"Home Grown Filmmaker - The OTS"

Hi, I'm Annie Poling, and I'm a home-educated filmmaker, and today we're doing something different, and I'm talking about the OTS.
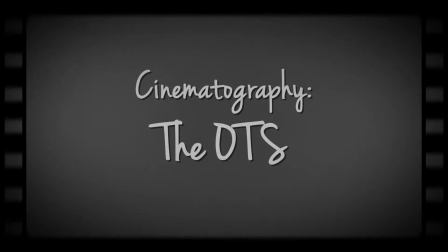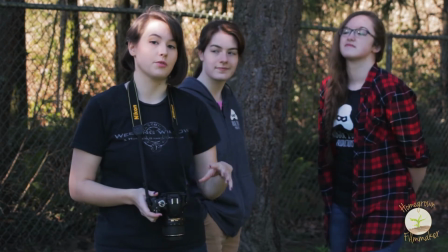So the OTS is just a type of shot, and OTS stands for over the shoulder, which basically just means you're shooting over someone's shoulder.
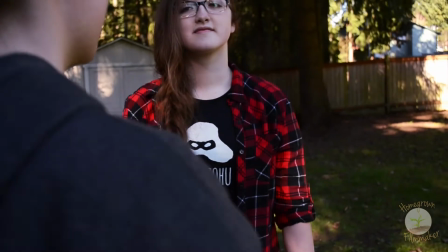So just to see what that kind of looks like, I'm shooting a shot of Faith, but I'm looking over Lizzy's shoulder.
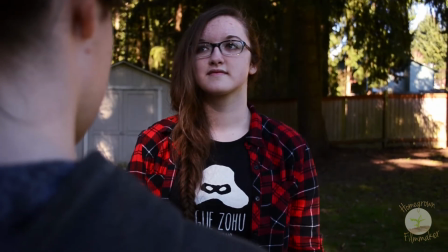And Lizzy, can you turn a little bit more that way? Yeah. Yep. And then they look at each other, and we got a nice shot there.
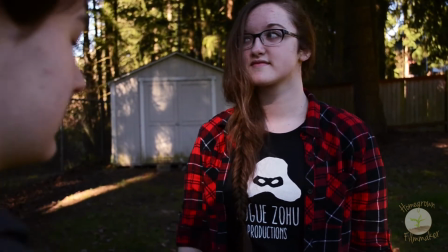And so I'm going to show you the same shot, only without the shoulder. And Faith, you can pretend Lizzy's like right here.
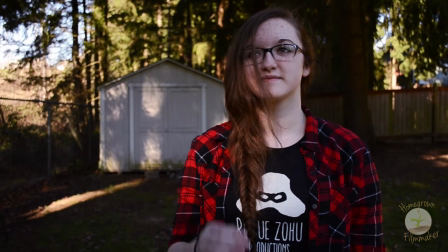And it's just kind of a much more empty shot.
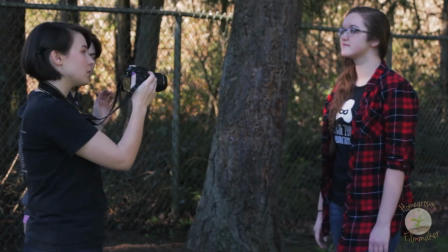And if we were going to cut back and forth between Faith and Lizzy, it would be a little awkward.
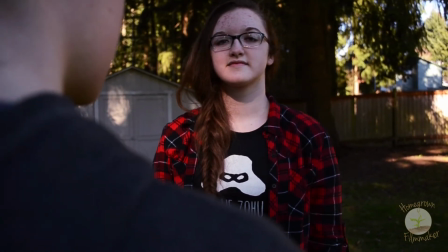So just to bring someone in, fill up the screen here, it makes it much more full,
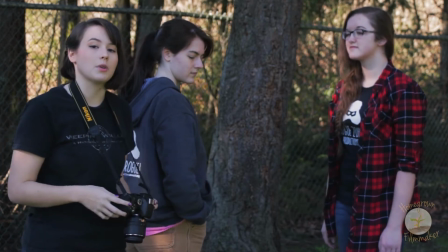and it's also doing kind of what I talked about a couple episodes ago, which is having two things happening in your shot at once,
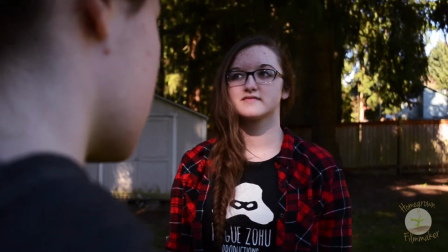where we can see Lizzy's shoulder and can see a little bit of her reactions, but we can also see Faith and her lovely face.
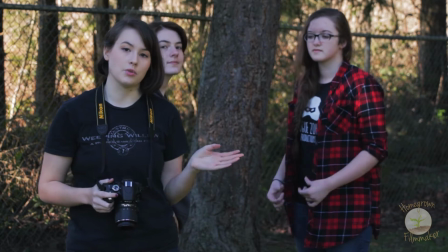So in a movie, typically the OTS is used in a conversation where you have two people facing each other,
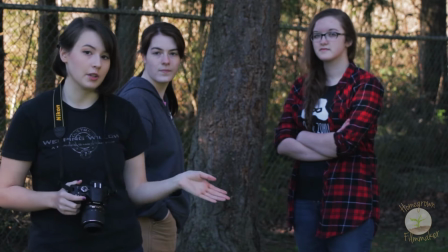and also typically it comes in pairs.
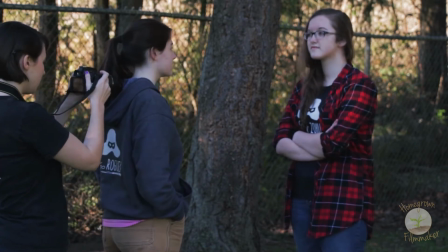So you'd have two shots, one looking over Lizzy's shoulder at Faith,
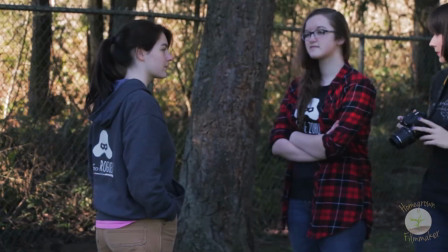but then you'd get the opposite shot looking at Lizzy over Faith's shoulder here,
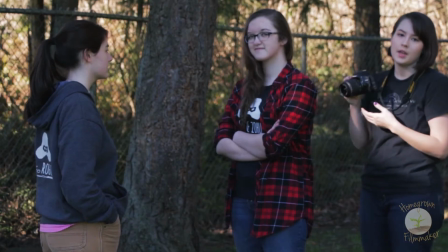and then you cut in between them as the conversation happens.
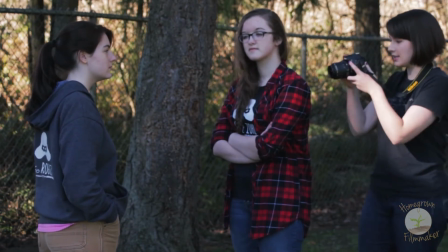The reason that it's used a lot in conversations is, like I said, you get to close off a lot of the frame with the other person,
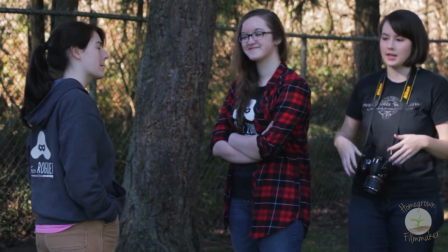and what it can do, it kind of gives this feeling to the audience that these two people are all by themselves.
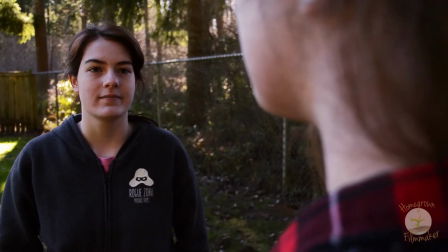They're having this conversation, there's nothing else in the world, it's just them, and when you close off the frame,
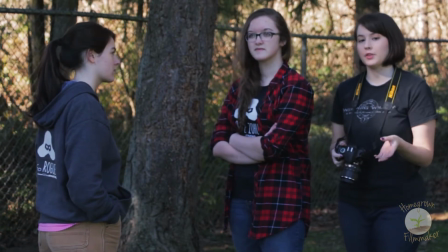it just makes it a lot more isolated. So there are a couple different things that you can play around with while doing the OTS,
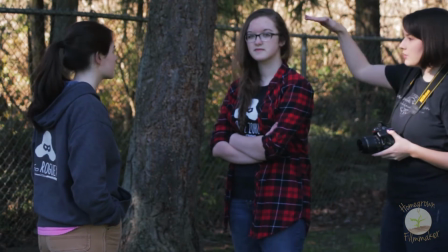and one of them is height difference. Now, Lizzy and Faith are the same height-ish.
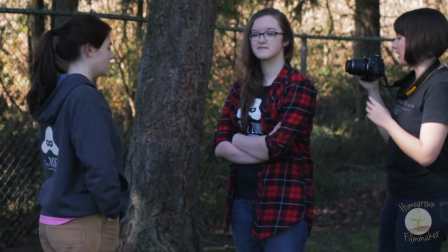Faith's a little taller. What we can do is play around with the camera and
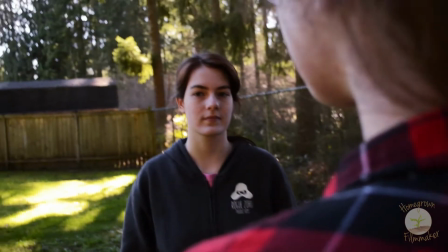how the angle is to make Lizzy taller or shorter how we want.
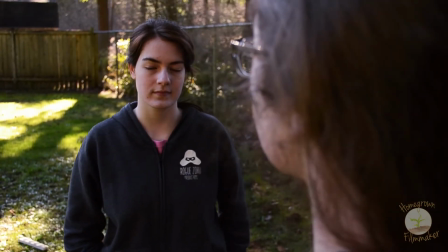So if we are looking down at her, she feels really small in comparison to Faith, like that.
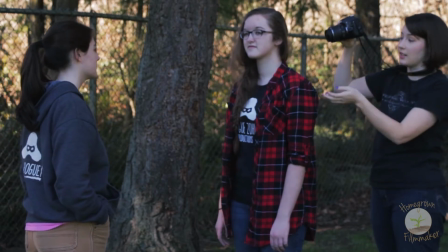So if we wanted to make Faith seem intimidating or Lizzy seem intimidated, we'd bring the camera up, make her feel smaller.
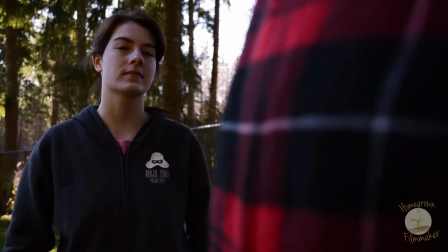And if we want to make her feel bigger, we bring the camera down, we're looking up at her, and she can feel more on even ground or more intimidating herself.
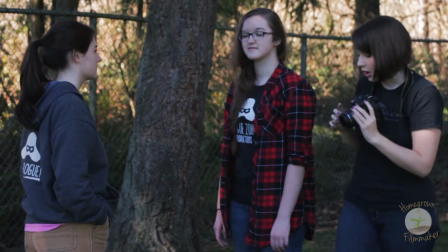So you can do that on either side. Like I said, Faith is taller, so she seems a little bit more intimidating through the camera.
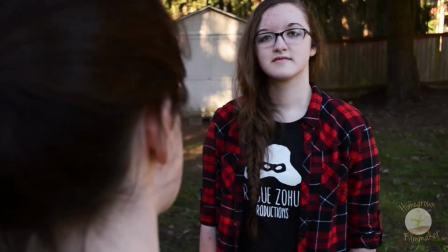Bring the camera up, and Faith suddenly doesn't feel quite
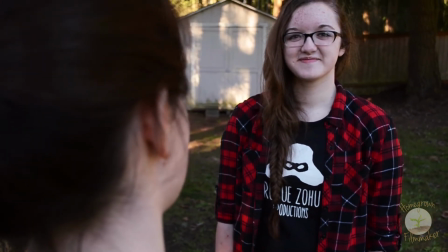she's not quite as tall as she was before.
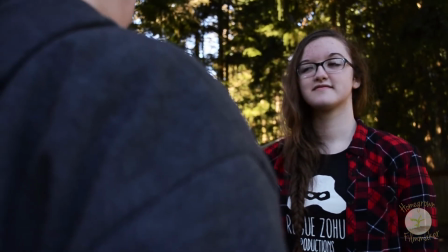We bring the camera down, and she's quite intimidating and tall to Lizzy here.
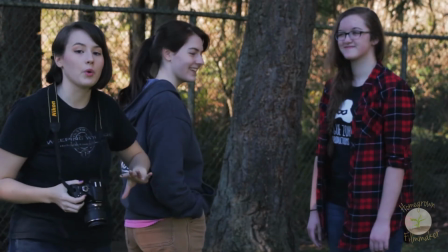So there's just some things that you can do to play around with the feeling that the OTS is giving.
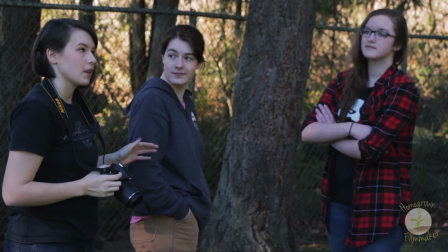Another thing you can do is control how much one person is covering up the screen.
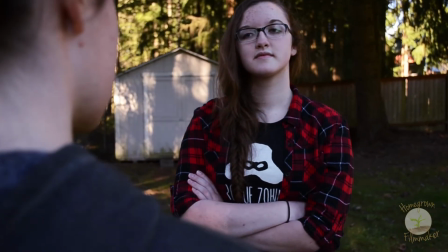So here Lizzy's covering up maybe a third of my screen,
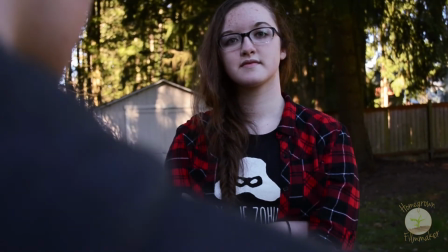but if I get closer to her and have her fill up more of the screen, the conversation feels, turn this way some more,
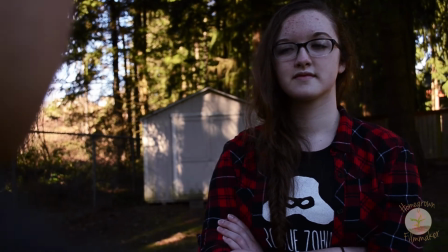yeah, even more close and between just the two of them.
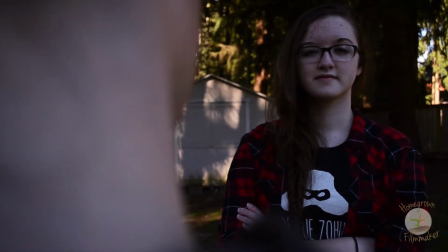Now she's feeling like half my screen, and it's just the two of them in their own little world, as opposed to this, it's a little more open, maybe not as intense.
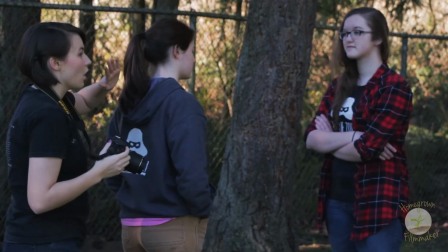So you can do stuff like that to control how the scene feels.